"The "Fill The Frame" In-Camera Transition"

All right, welcome back to the channel, everybody. Today I'm joined by my good buddy, Pat Greenall.
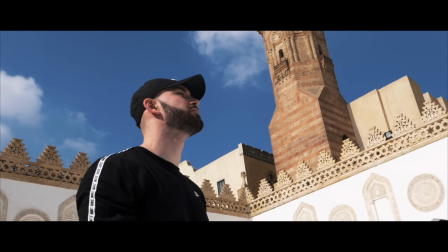0:03 For those of you who don't know, Pat is a fellow filmmaker, videographer, and actually a Final Cut user like myself. True. Pat's gonna start a controversy in the comments. Yeah, it's definitely gonna start a controversy. Why do you use Final Cut?
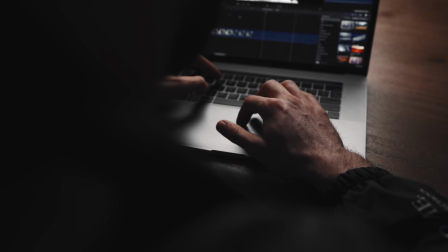0:14 Honestly, it's as easy as speed. I feel like it's just faster to use, easier to use, does a lot of the same things as Premiere.
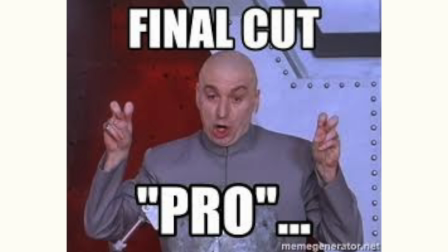0:20 You just lit an absolute fire in the comments. I might have, but I mean, it's a preference thing, right?
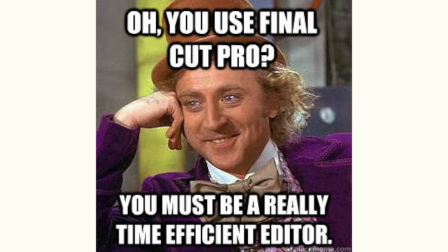0:25 Yeah, it is a preference. But today's topic is going to be something that I've wanted to talk about for a while, but I guess I just never really got around to it because I didn't really know how to address it.
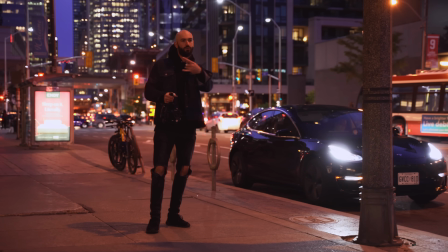0:35 But having Pat here today makes it easier because this is something that I actually picked up from him, specifically the transition where you fill the frame with a certain color or
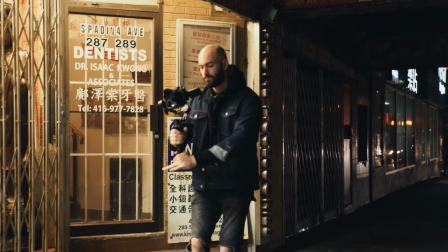0:44 texture and then you transition out of the next shot with the same color or texture. How did that kind of start, and how would you describe this transition? Yeah, so basically I would say it's a form of in-camera transition, and I got a lot of the inspiration came from people like Brandon Li and people like JesseDriftwood,
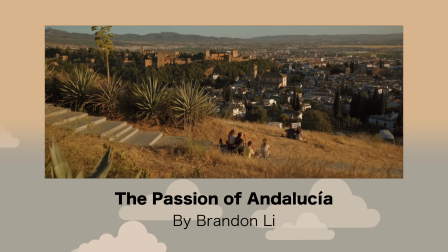1:01 and it's just a good way to enhance the story and kind of keep the viewer entertained from one shot to the next,
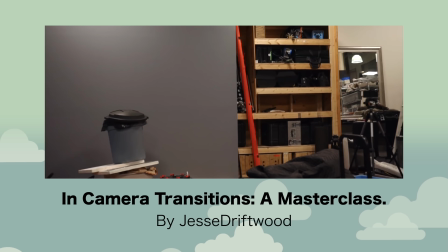1:06 as long as that shot makes sense and there isn't too much going on. And it's good that you mentioned like it keeps the viewer entertained,
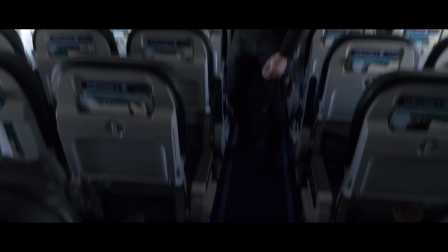1:14 because it's something that forces you to pay more attention when you're actually capturing your footage rather than just relying on editing and the things you do in post. Now you bring up JesseDriftwood and Brandon Li, also Final Cut users if I'm not mistaken, right? Yeah, both of them. So Final Cut gang, if you're in the comments, comment below. Let us know what editing softwares you're using, because we got two Final Cut guys right here, and might have to convert some people.
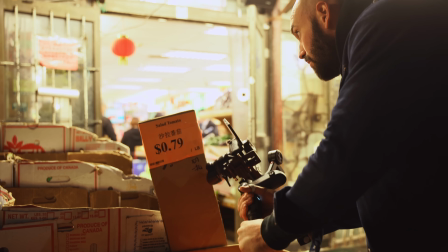1:37 Yeah. So I've actually had the benefit of watching you and how you capture these types of shots and these transitions.
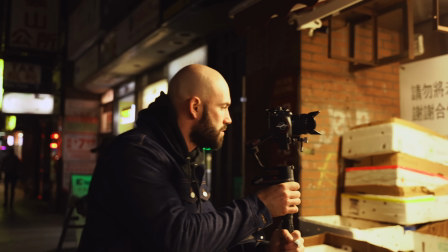1:42 You've even directed me on a couple of these when we filmed like the Zion Weeble video. And I feel like a lot of people haven't had that same experience.
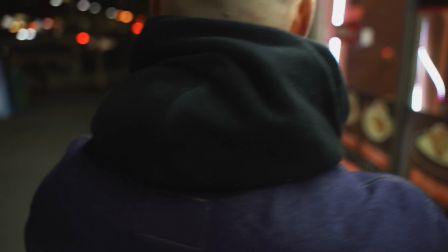1:49 So how would you like describe to them what to look for or how to go about getting a transition like this?
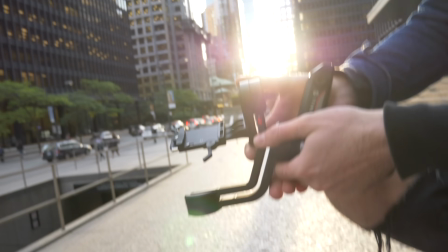1:56 Kind of when you're in the environment, you know, just you're gonna have to get really creative with it, searching for things of the same color, the same texture.
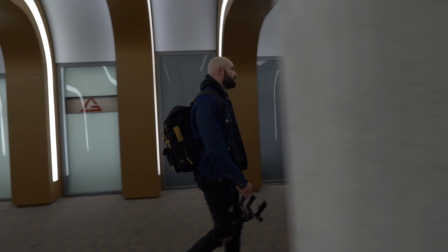2:03 Most importantly is, does the shot make sense with the shot that's gonna follow it? Because, you know, if there's just a million in-camera transitions in a row, you're gonna end up making the viewer sick. Like they're on some sort of crazy roller coaster or something, right? Now you brought up the point about the roller coaster, how sometimes the shots are just kind of whipping all over the place. I'm definitely guilty of that because I used to heavily rely on speed ramps and motion blur, and I still do that a lot, but it's important every now and then to mix in something that's a little easier on the eyes, whether that's a hard cut or even one of these transitions like we're talking about. It doesn't have to be fast.
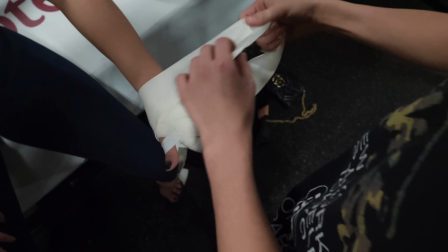2:34 You know, sometimes I will follow up a couple in-camera transitions with just a couple hard cuts,
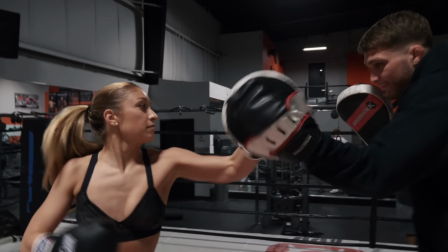2:39 because sometimes you almost have to remind the viewer what it is that they're watching and why they're even watching what they're watching, because I feel like it's so easy to kind of get lost in that constant, you know, movement.
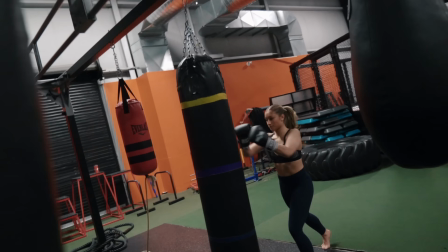2:50 Having a few in there to kind of captivate, like, oh, that was really cool, or like, it's just to give them a different perspective. It's not to kind of compensate for anything. Another thing to really keep in mind is I would rather do the shot a million times and get it perfect.
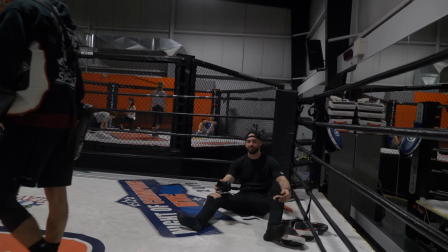3:01 Don't like to rely on post as much. It's funny because all of these things kind of come together when you might think like, why are you making a whole video about one type of transition?
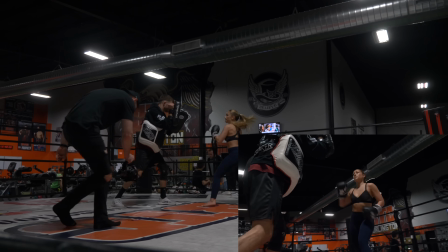3:10 But really this one type of transition is just a way of thinking when you're going out to shoot videos, because it forces you to get more creative and think more about your shots. Whereas if you were just gonna shoot whatever and fix it in post,
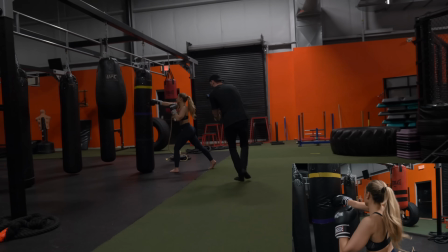3:22 it won't have the same polished look that you would get from having something that looks more intentional. Now when you're going into a shoot, whether that's some kind of branded content or a travel film, do you plan out these transitions beforehand, or do you just kind of go on the fly, go with the flow? Like, what's your process? So sometimes I plan the transitions out, and other times I kind of just find them on set, I guess.
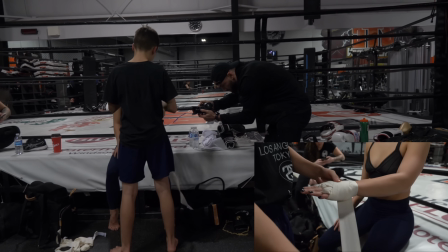3:45 It's a little more difficult when you're there and you haven't planned anything out and you're looking for textures, you're looking for colors. And I remember for the Weeble video when we were downtown, I was just looking for gray colors and random blue colors and trying to do that.